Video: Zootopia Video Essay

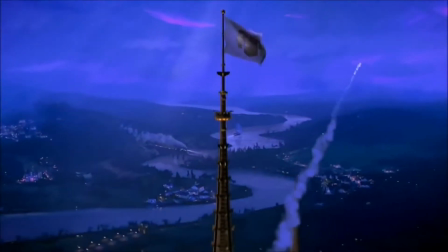When you think of Disney, you probably think of lovable characters and harmless fairy tales.
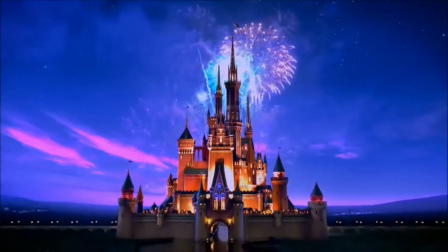However, many Disney movies actually contain powerful political messages. WALL-E expresses the dangers of pollution.
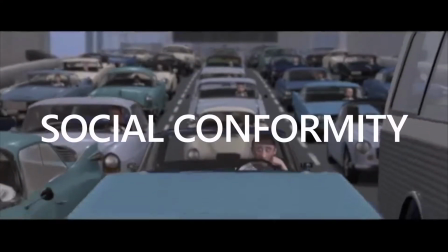The Incredibles demonstrates social confirmation as the supers are forced into hiding.
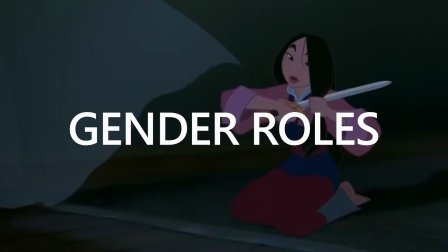Mulan illustrates gender roles as she hides her identities to support her family in the war.
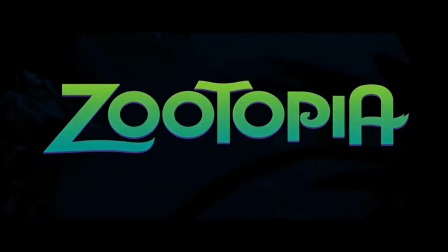Zootopia is no different. It brings with it an allegorical element of social justice and racism.
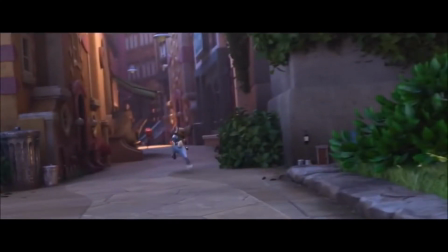If you have been living under a rock for the last few years, Zootopia is an animated film about Judy Hopps,
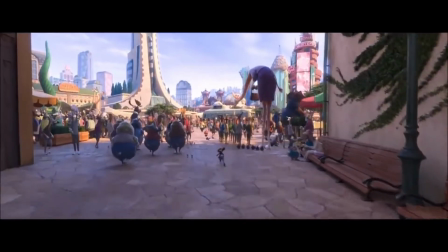a bunny police officer, and the adventures that she experiences as she fights crime in Zootopia.
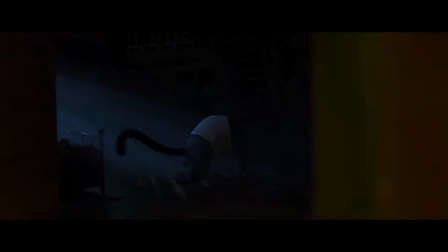Officer Hopps' main case is understanding the recent outbreaks of the animals going savage all across the city.
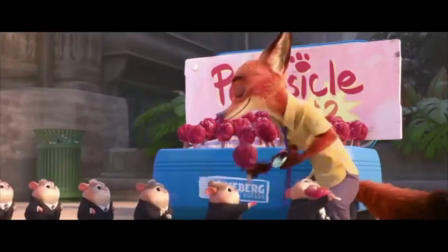With the most unlikely partner, a hustler fox, Nick Wilde,
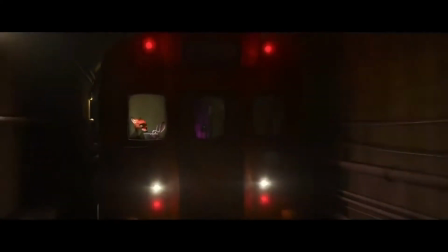she travels to various parts of Zootopia following her leads to get to the bottom of the case.
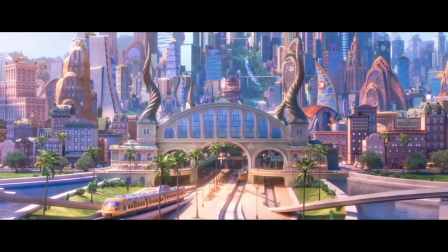In order to fully understand the social implications of Zootopia, the film must be analyzed through the lens of an outbreak narrative.
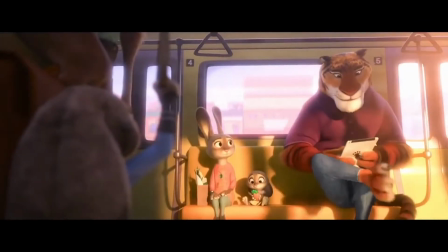Doing so allows the viewer to understand how the contagion further accentuates
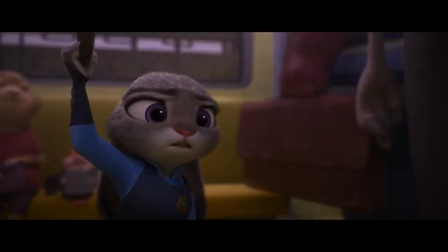racism and stereotyping by introducing concepts such as medicalized nativism,
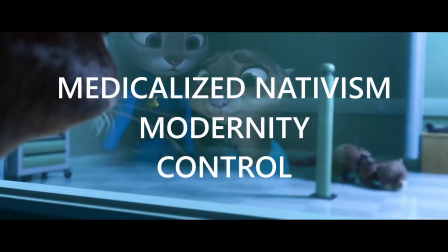modernity, and control of societal institutions and its people. So what is an outbreak narrative?
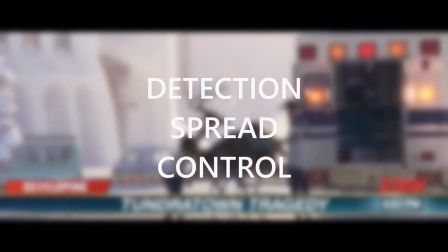As defined by Priscilla Wald, an outbreak narrative allows the audience to see how an infection is detected, how it spreads, and how it is controlled.
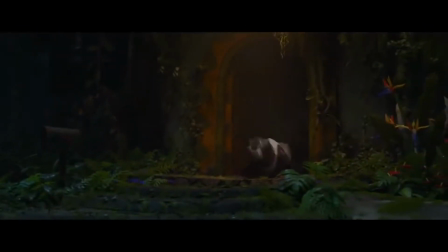The identification of the infection occurs when Judy and Nick run into the savage panther.
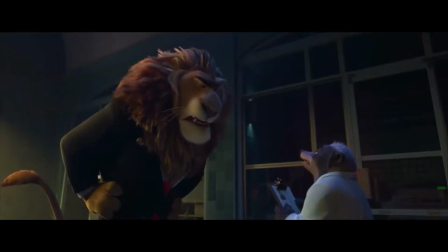Discussion about the cause of savagery appears in Mayor Lionheart's meetings in his secret lab where he relates it to biology,
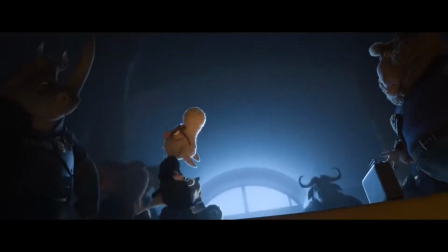and the epidemiological work ends with the containment of savagery and the unraveling of Bellwether's political agenda by Judy Hopps.
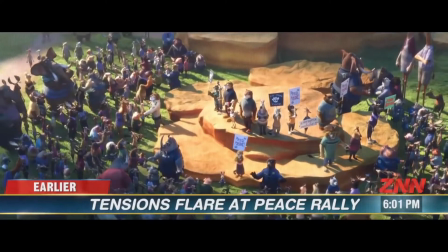Contagion narratives present a crisis that brings out individual and group prejudices.
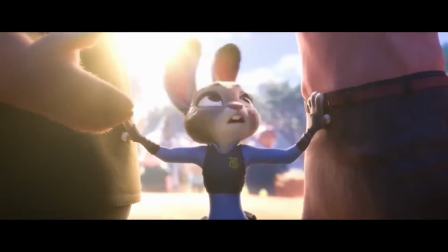This is the central political and social message in Zootopia, and is absolutely critical in understanding the underlying messages in the movie.
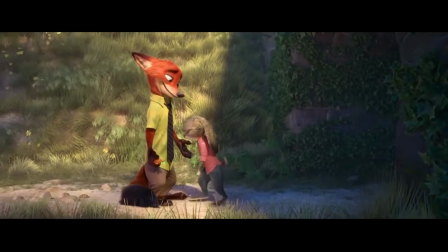For example, if Zootopia had instead been written as a romance,
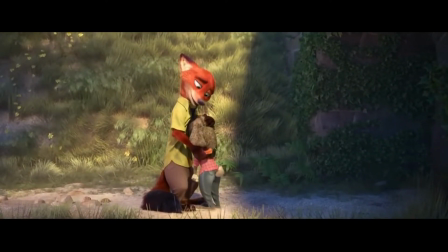then the thematic significance of the film would have pointed to completely different messages, such as love having no boundaries.
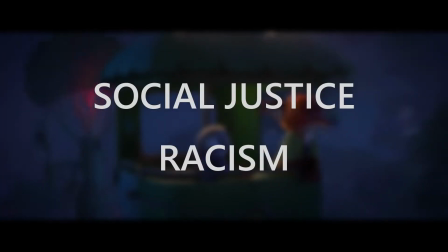With all that being said, social justice and racism are dominant themes illustrated throughout Zootopia.
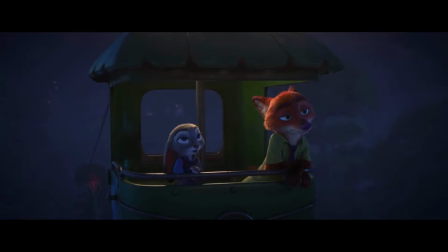Let's take a look at one scene from the film where Nick Wilde remembers his first encounter with discrimination as a young predator.
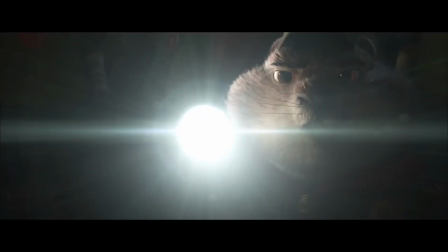Okay, now raise your right paw and deliver the oath.
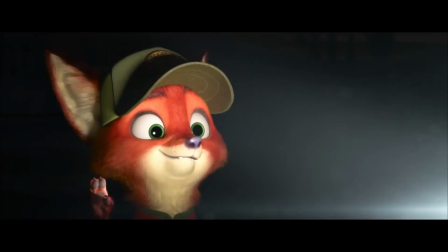I, Nicholas Wilde, promise to be brave, loyal, helpful, and trustworthy.
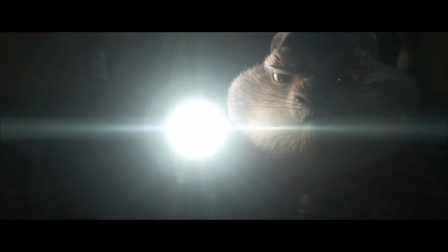Even though you're a fox? What?
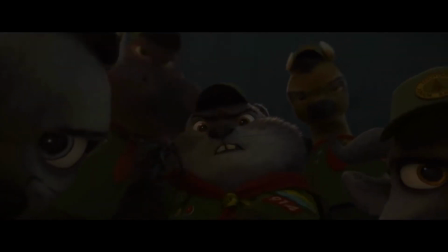No! No! What did I do wrong, you guys? No! Please tell me, what did I do wrong? What did I do?
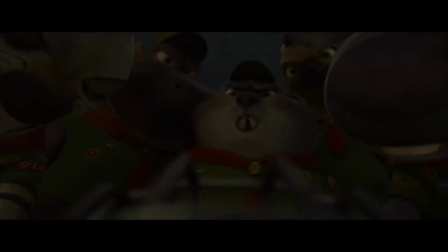If you thought we would ever trust a fox without a muzzle, you're even dumber than you look.
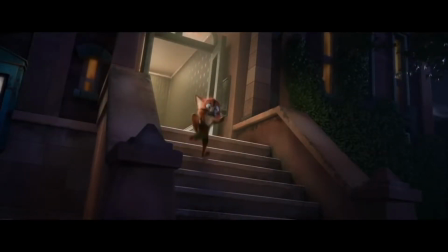Now that you've watched the scene, let's talk about what's actually going on.
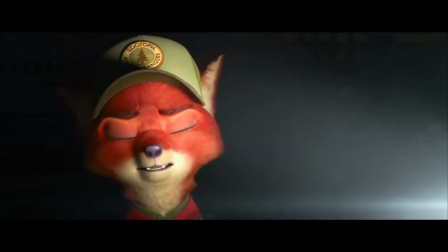The dim lighting creates an ominous tone, and there is a stark contrast between the previous bright lighting and the dim, intense spotlight on Nick.
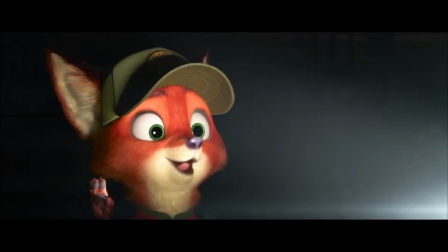By keeping the beaver and the other troop members in the dark, they seem to be more threatening than before.
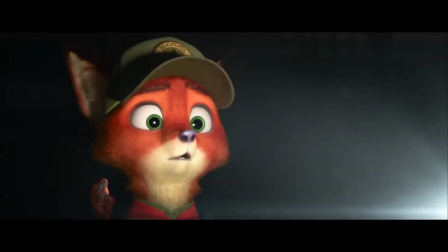Although Nick is just an innocent fox, the troop members, who are all prey, assume that he cannot be trusted, as he is a fox,
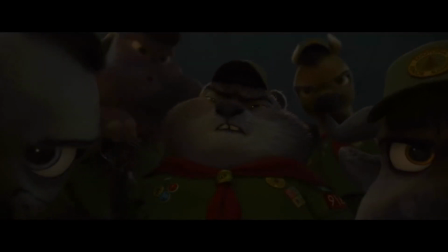illustrating the social prejudice and stereotypes held toward other species.
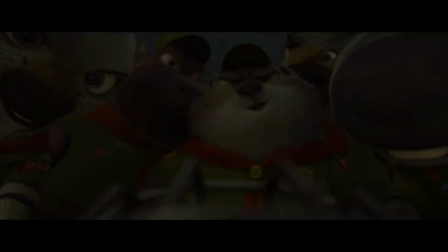Although the pack members are attacking and discriminating against Nick for being a predator, the camera points up at the pack, making them seem to be looming over Nick. This camera angle illustrates the idea that their prejudice and discrimination against Nick is more characteristic of predators than Nick is.
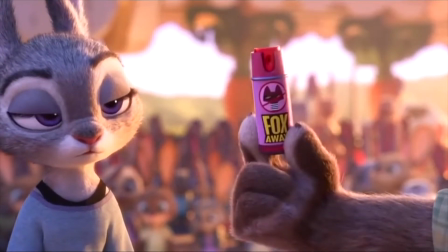More often than not, animals make assumptions about different species based on that species' stereotypes.
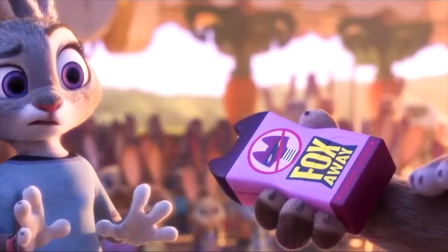The two most visible examples are Judy and Mr. Big.